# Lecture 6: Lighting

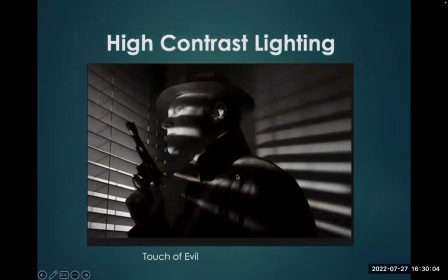Here we see an example of high contrast lighting from Touch of Evil. This is Orson Welles. It's really only one light banging through these blinds, creates this high contrast between dark and light here. And it really makes the shot more interesting. Otherwise, it's kind of boring. There's not a lot of information besides the gun.
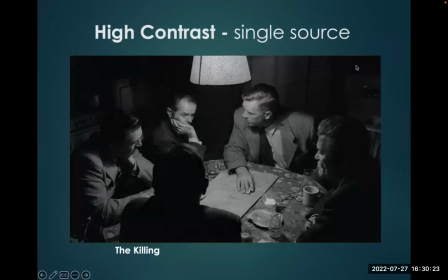Here we see high contrast lighting. We have a single source, sometimes called a practical. When we can see it in the shot, it's working, it's called a practical. It's lighting all their faces. Everything else is falling into darkness. This is a crime scene. They're planning a heist, as you can see on the table from the killing.
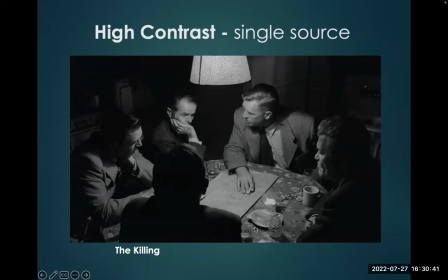The lighting is perfect for the scene as the plotters plot their theft.
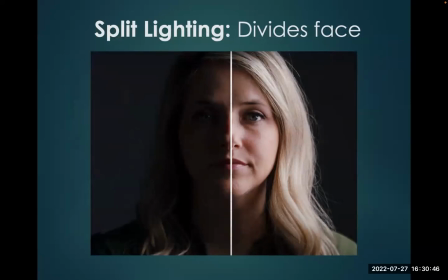Split lighting divides the face, as we've mentioned before. Very good for when characters are being evil or you want to create some mystery.
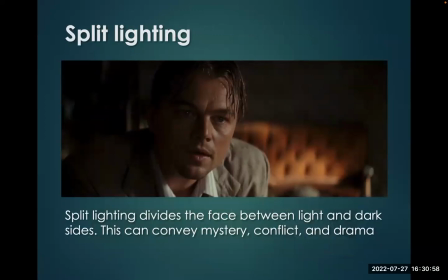Split lighting divides the face between light and dark, convey mystery, conflict, drama.
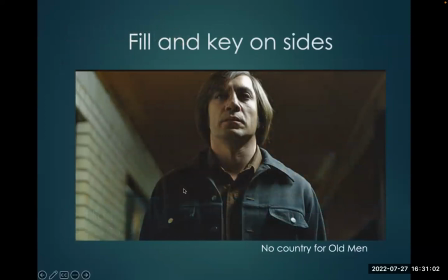Here we have kind of an example of split lighting, but we have one bright light here on the front and a fill light on the side, no real backlight or a very subtle one. And this is really working for us to create his character. Notice how the DP has lit his face.
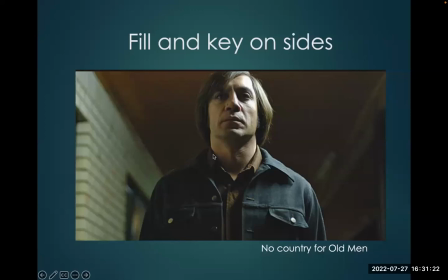So DPs light scenes, they light the mood, they want to be able to convey information clearly, but they also light the face of the actor. They're looking at the individual face to make it look more beautiful, or in this case, more sinister.
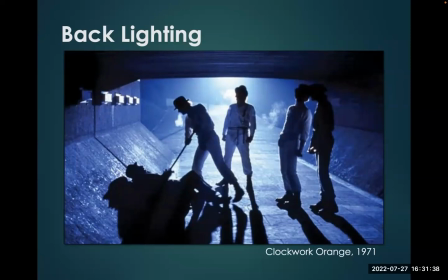Here's an example, backlighting. This is from Clockwork Orange, and we see the characters are assaulting this man, just lit by one light, very ominous, gelled blue, makes for a fantastic look with a really simple lighting scheme.
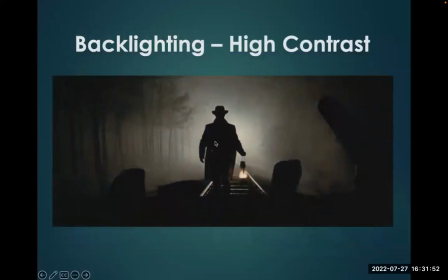Backlighting is very effective. Here we see high contrast, no light on this character's face. It's coming towards us, makes it more ominous. Notice they've also added fog or mist into the background. And when this is done deliberately with a machine, and what it causes it to do is the light lights up the fog.
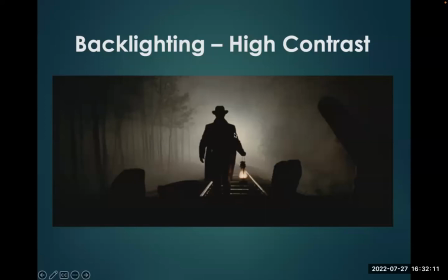It bounces off all the water particles and creates this mysterious look that you see here.
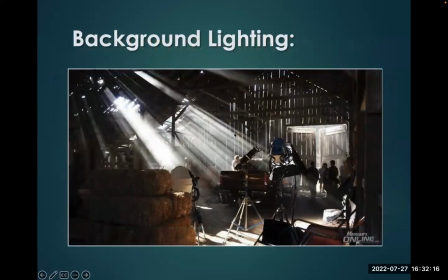Very effective backlighting. Also, sometimes we light the background. Here you can see this room has been smoked up. Sometimes these are called God rays. And this isn't natural. They created this by essentially putting dust or mist into the air.
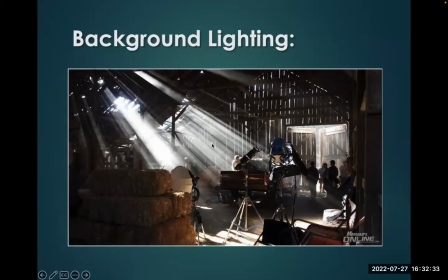We want our backgrounds, we want the set to look interesting, and sometimes lighting can do that.
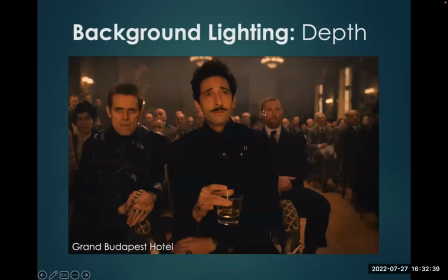Here you see lighting used to light the background. So even though these characters here in the back fall off out of focus, they're not important to the plot. The important ones are right here in focus and brightly lit. We can still see the room because he wants to give us subtle details of what's going on in the background.
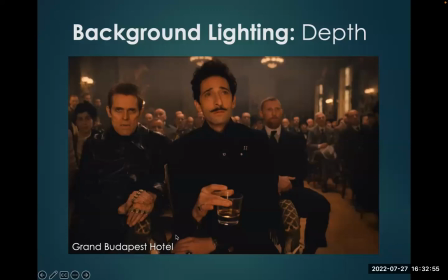This is from the Grand Budapest Hotel, the film you'll be watching for your next case study.
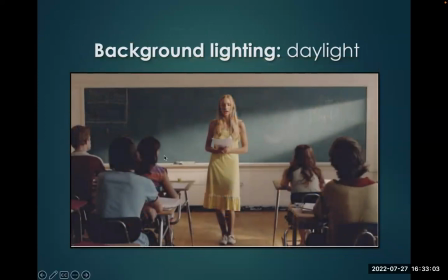Background lighting, here's an example. Looks like we got some sunlight coming into the classroom, and you might think that that's real sunlight, but in actuality,
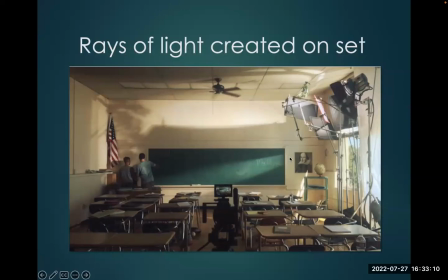boom, it's rays of light created on set. So notice what's going on here. This is good. Here's the light creating that strafe, okay? These are flags that are used to block where they don't want the light to go.
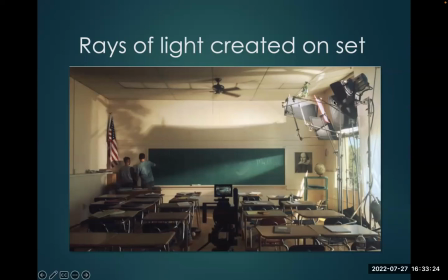Okay, so they're shaping with light. They've got a light, but they've also got essentially shadow makers here that put the light where they want it to be and not where they don't want it to be.
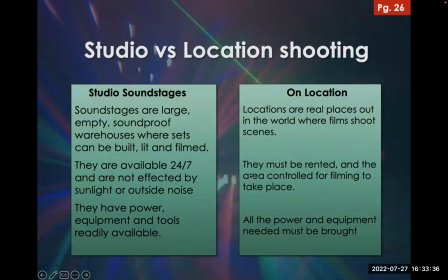Makes for a more interesting shot. We'll explain that further in a moment. So studio versus location shooting. So if you're shooting in a studio, you're shooting on a sound stage, and there are these large, empty, soundproof warehouses where sets can be built, lit, and filmed.
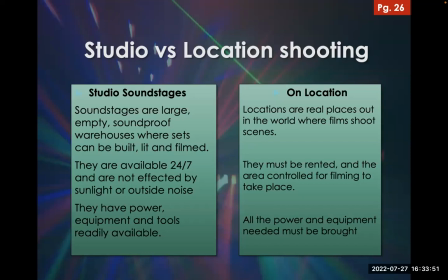The key thing is that they can come back to them 24/7. They're soundproof. There's no light getting in, so they're dark. All light is artificial. They have power, equipment. It's the best place to shoot. On location, though, is what looks great. And these are the real locations that get movies their fantastic look.
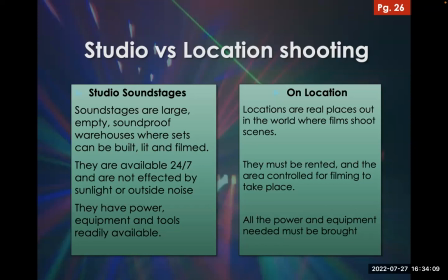And so you have to go out in the world, you have to rent them, you have to control the area, bring all the equipment.